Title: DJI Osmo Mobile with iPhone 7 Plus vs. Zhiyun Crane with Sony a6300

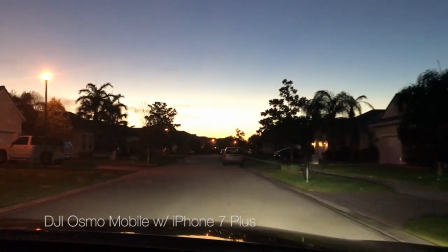(4:08)
And here is one final low light test, driving home and the iPhone again, does respectably but not as good as your DSLR.
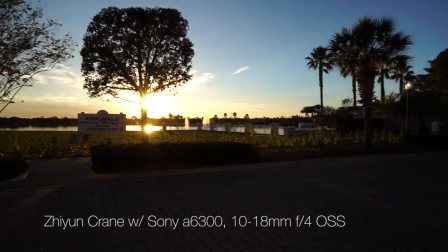(4:17)
Okay, switching over now to the Zhiyun crane with the A6300 on top.
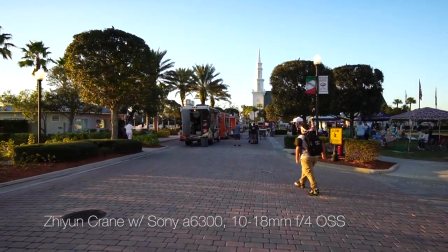(4:23)
Here we are at the food truck event again and you'll recognize this shot following this guy walking.
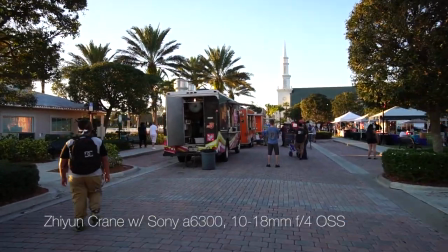(4:29)
And it looks similar, I mean there's some up and down movement like we had with the other gimbal again because I'm also not walking
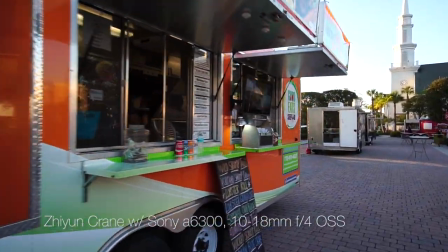(4:37)
with the ninja walk and making myself look like an idiot in public but the stabilization is good and because we're able to have a DSLR on top of it
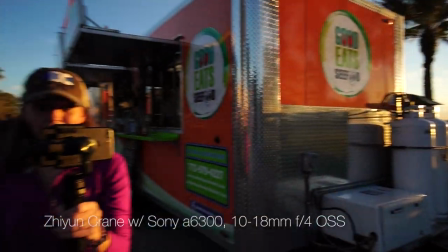(4:46)
the colors are much more saturated the contrast is better this
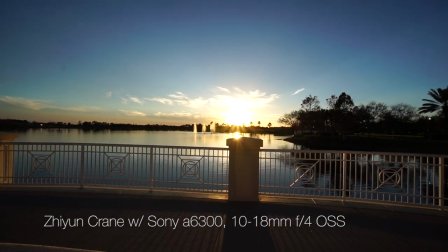(4:54)
is shot with a 10 millimeter focal length and I realized that was just too wide so I zoomed in right here
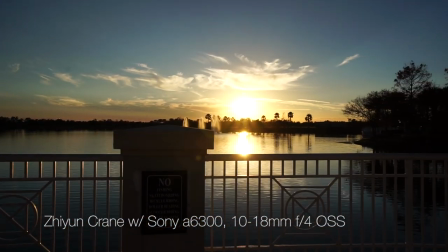(5:00)
and that's what it looks like at 18 so a lot of times you find that you don't need a super wide
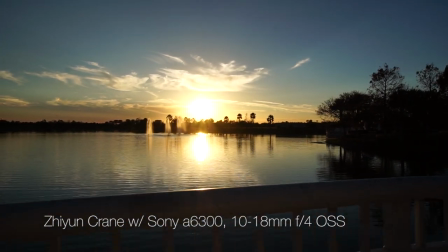(5:06)
angle lens to get a nice effect. This is a little underexposed but I didn't want to blow out the sunset.
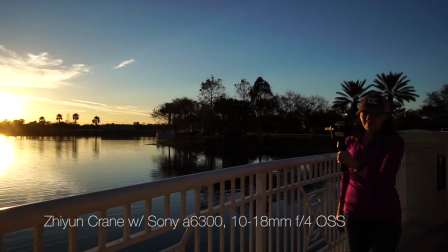(5:13)
I wanted to preserve the sun and so that's why I didn't do an EV compensation there.
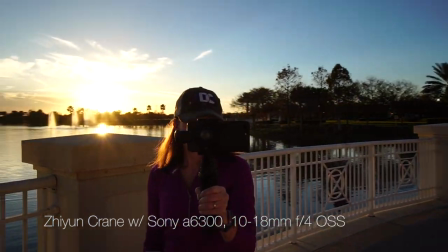(5:19)
So we're away from the crowds now by the lake and I'm able to really
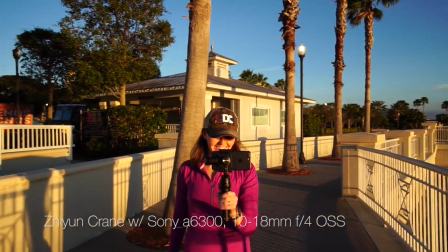(5:24)
walk a little bit smoother and make a concerted effort to make this look good.
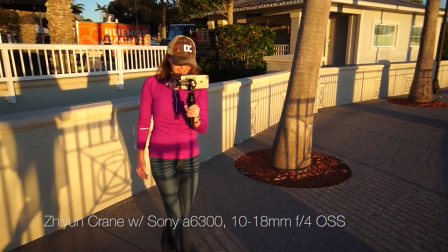(5:29)
And I think you can see the results are pretty good here.
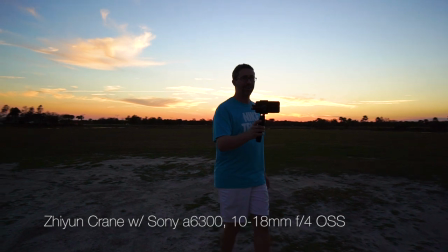(5:32)
I just love the fact that the colors look right and has a nice contrast to it.
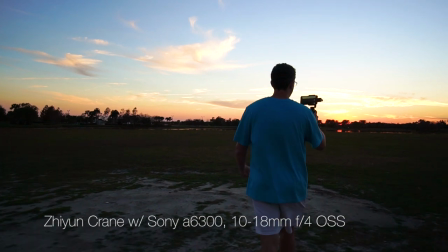(5:40)
Let's give this one the running test. So this is my wife using it now.
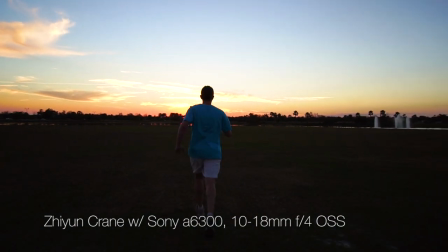(5:44)
She's going to follow me as I run, gingerly run, not a full-on run, but just a polite run toward the lake.
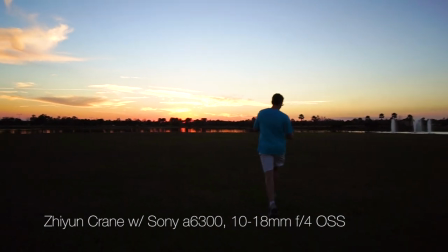(5:51)
And she's running as well, keeping right up with me, but look how steady that was.
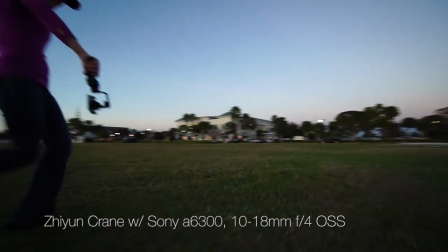(5:55)
And this is me running with it in the upside down grip and panning to the side so we can see her running that is running full speed as
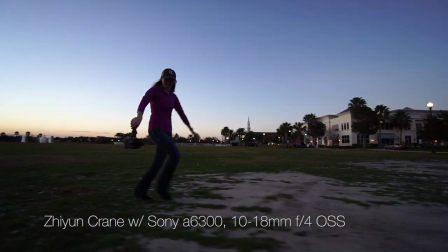(6:03)
fast as we can with these things in our hand and look at that no jitters no jerks no jelly-like movement it looks like it's
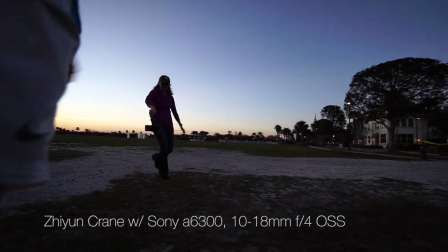(6:11)
just floating i mean it's just a really really good result and
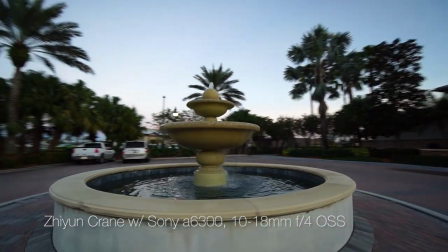(6:15)
one last thing before we left the food truck event we just did a little orbit shot
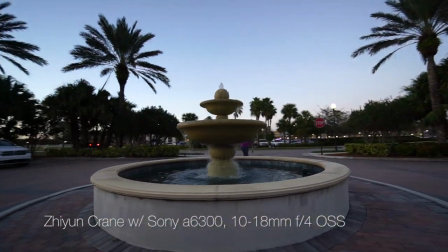(6:20)
around this fountain one of my favorite things to do and with this particular gimbal
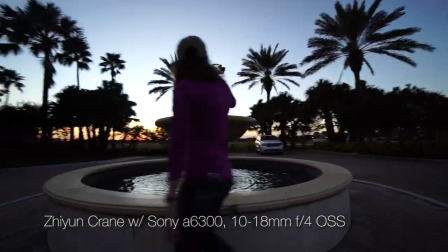(6:25)
the panning is super smooth and so you can move your
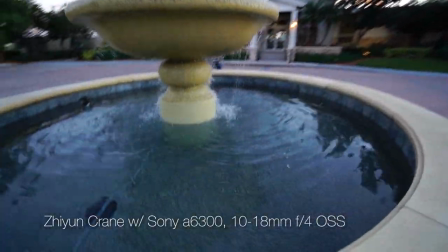(6:29)
body right to left and pan it in the opposite direction and get a very good result.
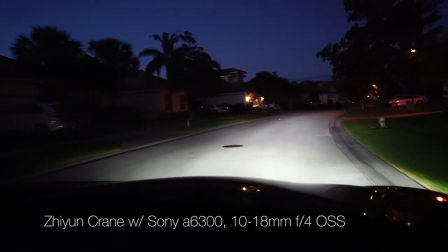(6:35)
So on the way back here's our low light test looks a lot better than the iPhone. Less noise, better colors, a smoother overall picture.
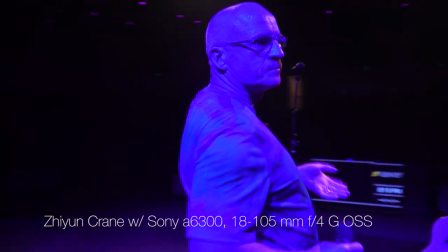(6:43)
Now here's some extra shots that I included because I was really happy with what we were able to achieve.
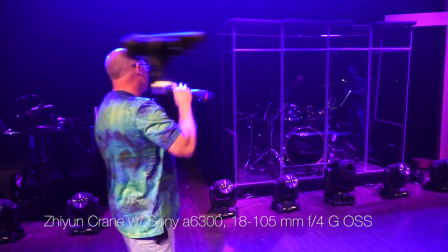(6:49)
This is our worship band practice at church and I just decided to orbit around one of our singers and just try out that famous shot you
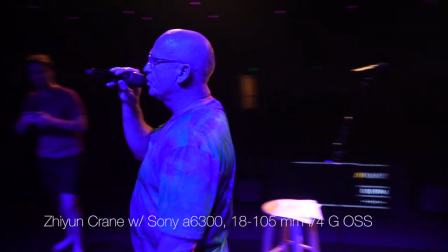(6:56)
see on a lot of award shows or American Idol where you just kind of orbit around and around and around as they sing and was really happy
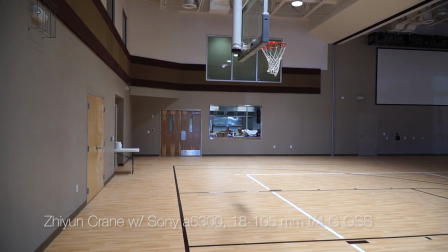(7:03)
with how it looked. Here's a totally different type of shot.
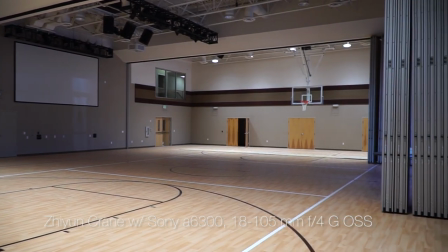(7:06)
This was filmed in our church's gym and it looks like it was shot from a tripod but no that is actually handheld.
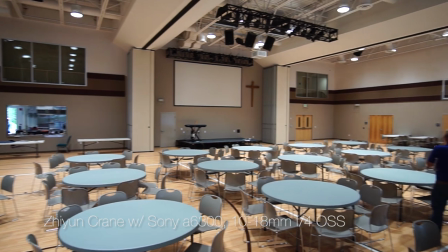(7:13)
This one too. Handheld from the Zhiyun crane. That's it panning, starting and stopping the pan nice and smoothly, and man, rock solid.
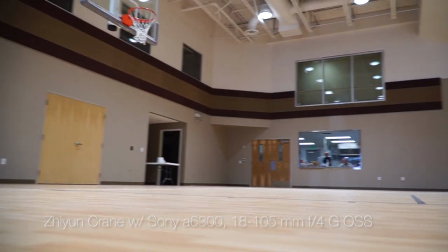(7:22)
It looks almost better than a tripod. This is running full speed on the floor and panning at the same time.
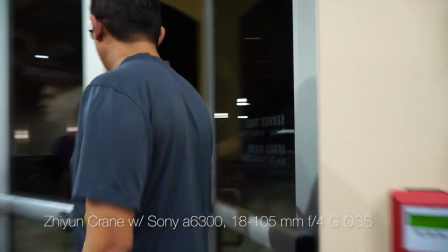(7:27)
Another good result. And this is just out in the church lobby. This I actually shot on the very first day I owned the gimbal, and I had a really good result.
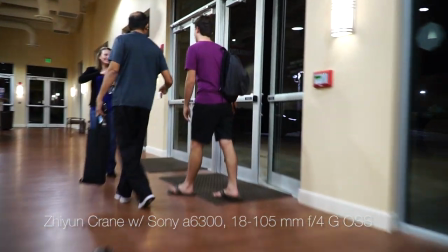(7:37)
And you can see here that people are quite amazed when they see it.
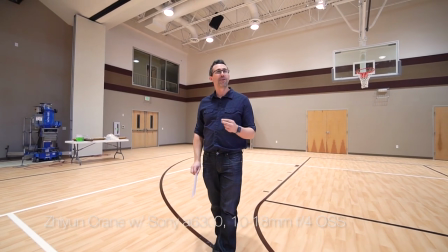(7:42)
Lastly, this is our media intern shooting here, a Facebook promotional video.
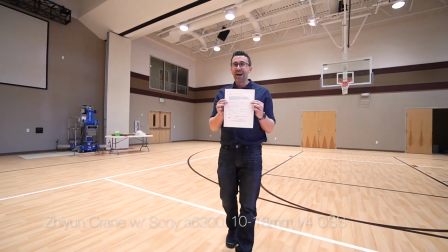(7:46)
This was his very first time using this gimbal and actually any gimbal and the result was great.
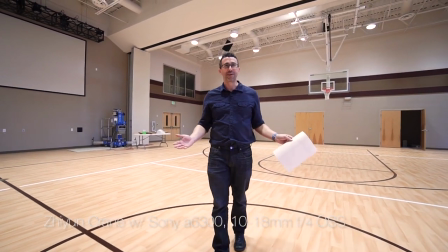(7:52)
You can see the 10 millimeter focal length really paid off here to show off the full gem behind me. So there's a clear winner after looking at the footage, right? I mean, I love the Zhiyun crane. You saw how it turned out. The footage is stunning. It's easy to use. I didn't mention earlier, but all of these adjustments are just thumb screws and so you You want to adjust the roll, you adjust it there, you want to adjust the forward back tilt.